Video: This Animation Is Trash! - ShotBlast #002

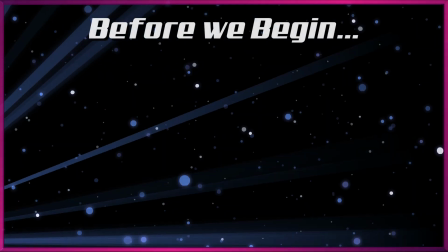[0:00]
I'd like to thank you for watching this episode of ShotBlast, but also give very special thanks to my Patreon supporters,
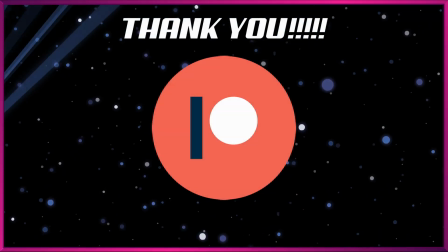[0:05]
without whom this extra content would not be possible. Thank you guys.
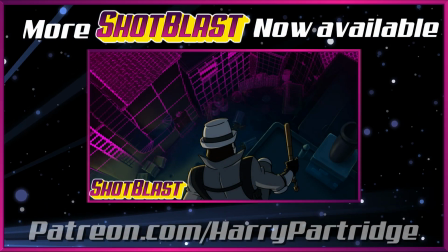[0:10]
If you'd like to see the next episode of ShotBlast, that means the one after this one, right now you can do so as it is exclusive to Patreon for a period of time.
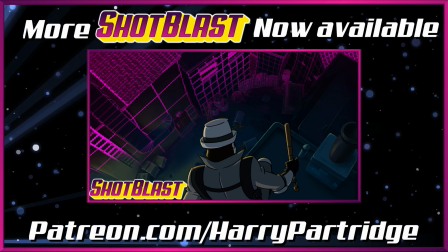[0:18]
Alright folks, let's get on with the show.
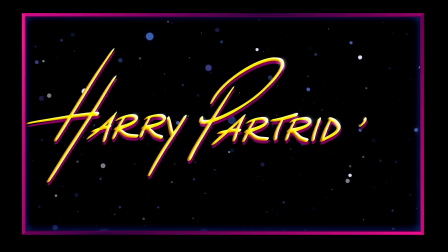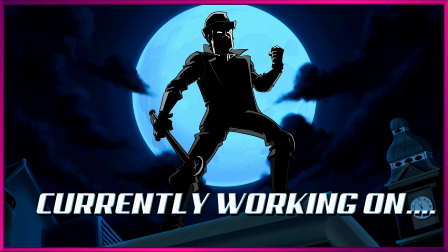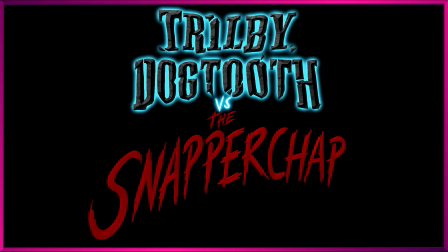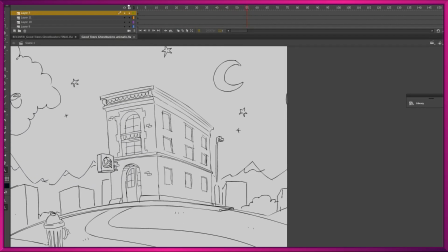[0:37]
Hi, I'm Harry Partridge and welcome to another episode of ShotBlast.
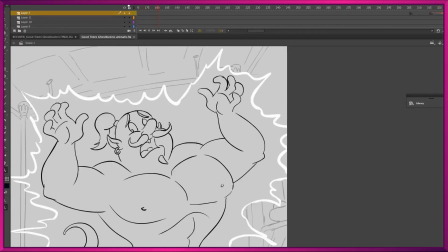[0:42]
Right now, we're looking at an animatic, and an animatic is basically a rough animated storyboard,
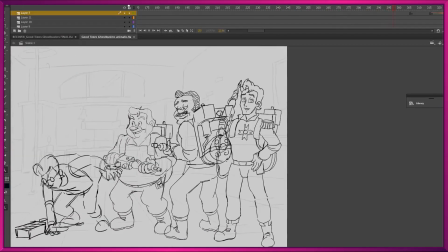[0:49]
and it's an invaluable part of the animation pipeline.
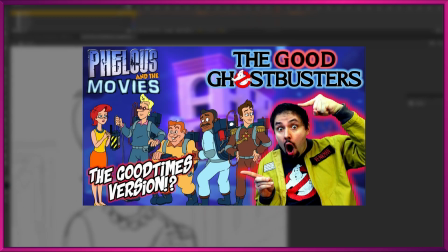[0:53]
This was made for the Good Times Ghostbusters parody by my buddy Phelan Porteous, and you can find the full thing on his channel, Phelas.
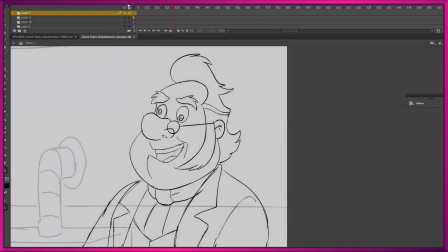[1:00]
But I'm showing you this to try and show you just how useful an animatic is.
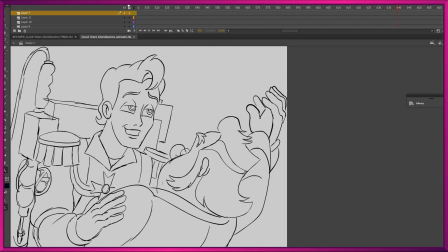[1:04]
You can kind of figure things out, rough out all of your drawings and key poses and figure out what works and what doesn't.
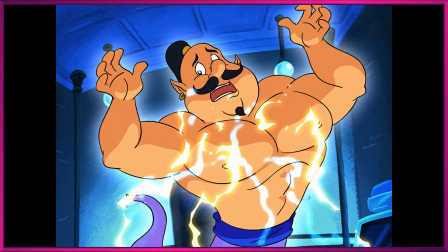[1:10]
We can take a look at the finished thing, and even though the animation is deliberately crude, you can kind of get the idea.
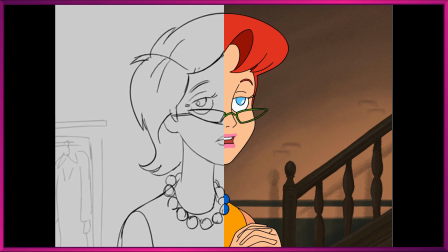[1:16]
I stuck very, very closely to my animatic and it made the whole process a lot more efficient, and I just had a lot less wasted time.
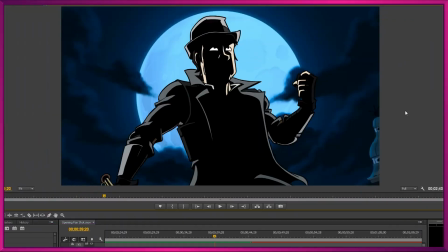[1:23]
So why am I showing you this? Well, I'm a big old nugget head who didn't plan out his own passion project. I didn't create an animatic for Trilby Dogtooth versus the Snapper Chap. I kind of jumped right in, and so now at this late editing phase,
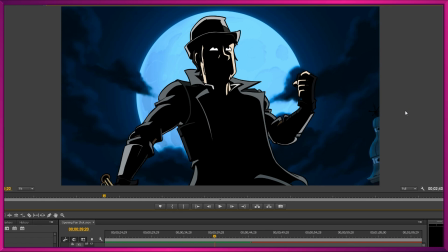[1:41]
I'm starting to realize that maybe I don't love some of the transitions from shot to shot.
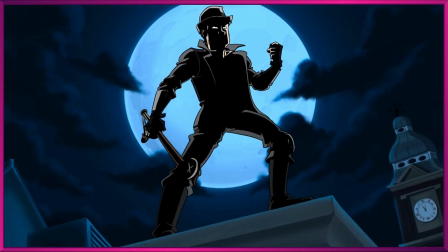[1:46]
For example, we have this cool moment of Dogtooth all broody on a rooftop.
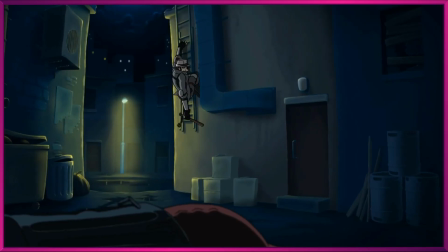[1:51]
He jumps down and obscures the frame, then bam, into the alleyway where he lands.
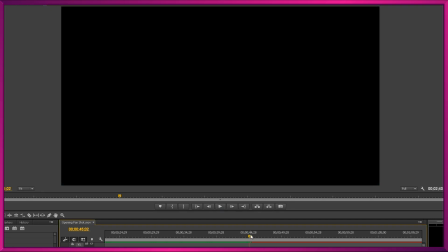[1:55]
And I feel it's a little jarring going from that solid black frame back to the action in one jump cut.
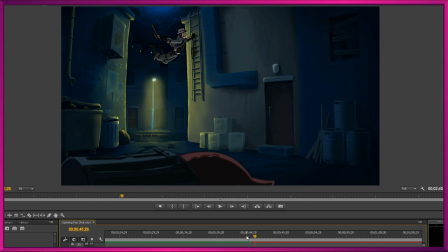[2:02]
I want to kind of stretch things out a little bit and maybe give the impression that a little more time has passed and Dogtooth hasn't just jumped down from one roof to the alleyway, but maybe he's scoped the place out. He's had to look around a little bit on the hunt for his prey.
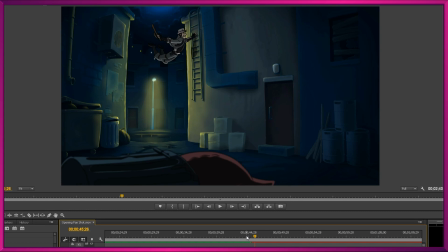[2:16]
So we're going to go over to Adobe Animate, where I've animaticed two brand new shots to help us bridge the gap, and over this and the next episode of ShotBlast, we're going to bring those two shots to life and slip them in to create the finished sequence.
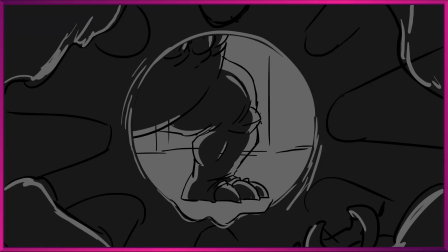[2:33]
So we have our first shot here, kind of a cool POV from inside a rubbish bin or a
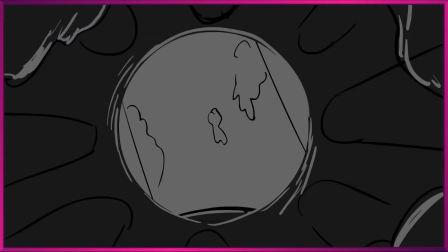[2:40]
trash can or whatever you want to call your refuse receptacles.
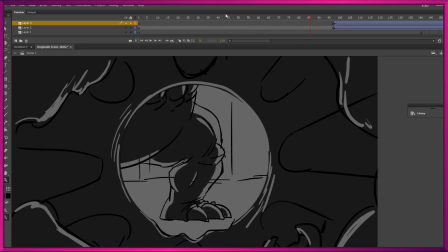[2:45]
It's fine with me. We tumble down here as the rubbish bin is sort of savaged by this creature, and then another POV,
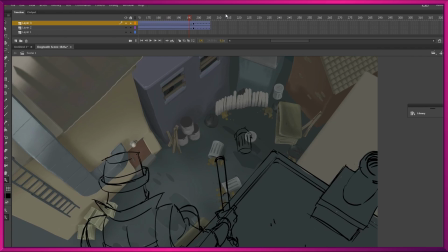[2:52]
but this time more over the shoulder type POV from Dogtooth's perspective, and I think that does a good job of slowing down the action a bit, setting the scene and putting us in the mindset of Dogtooth. But today on ShotBlast, we are going to go ahead and create this shot,
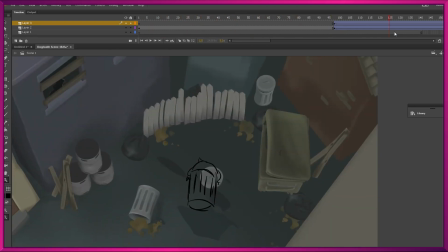[3:08]
and then next time we'll create the other shot, which involves a 3D background, which I'll talk a little bit about next time.
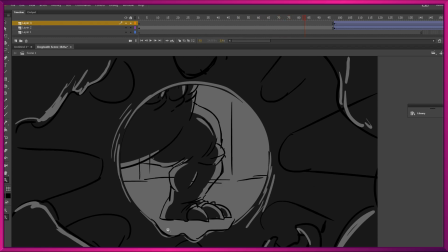[3:15]
So let's open up Photoshop and start to create some of the assets needed for the inside of this rubbish bin.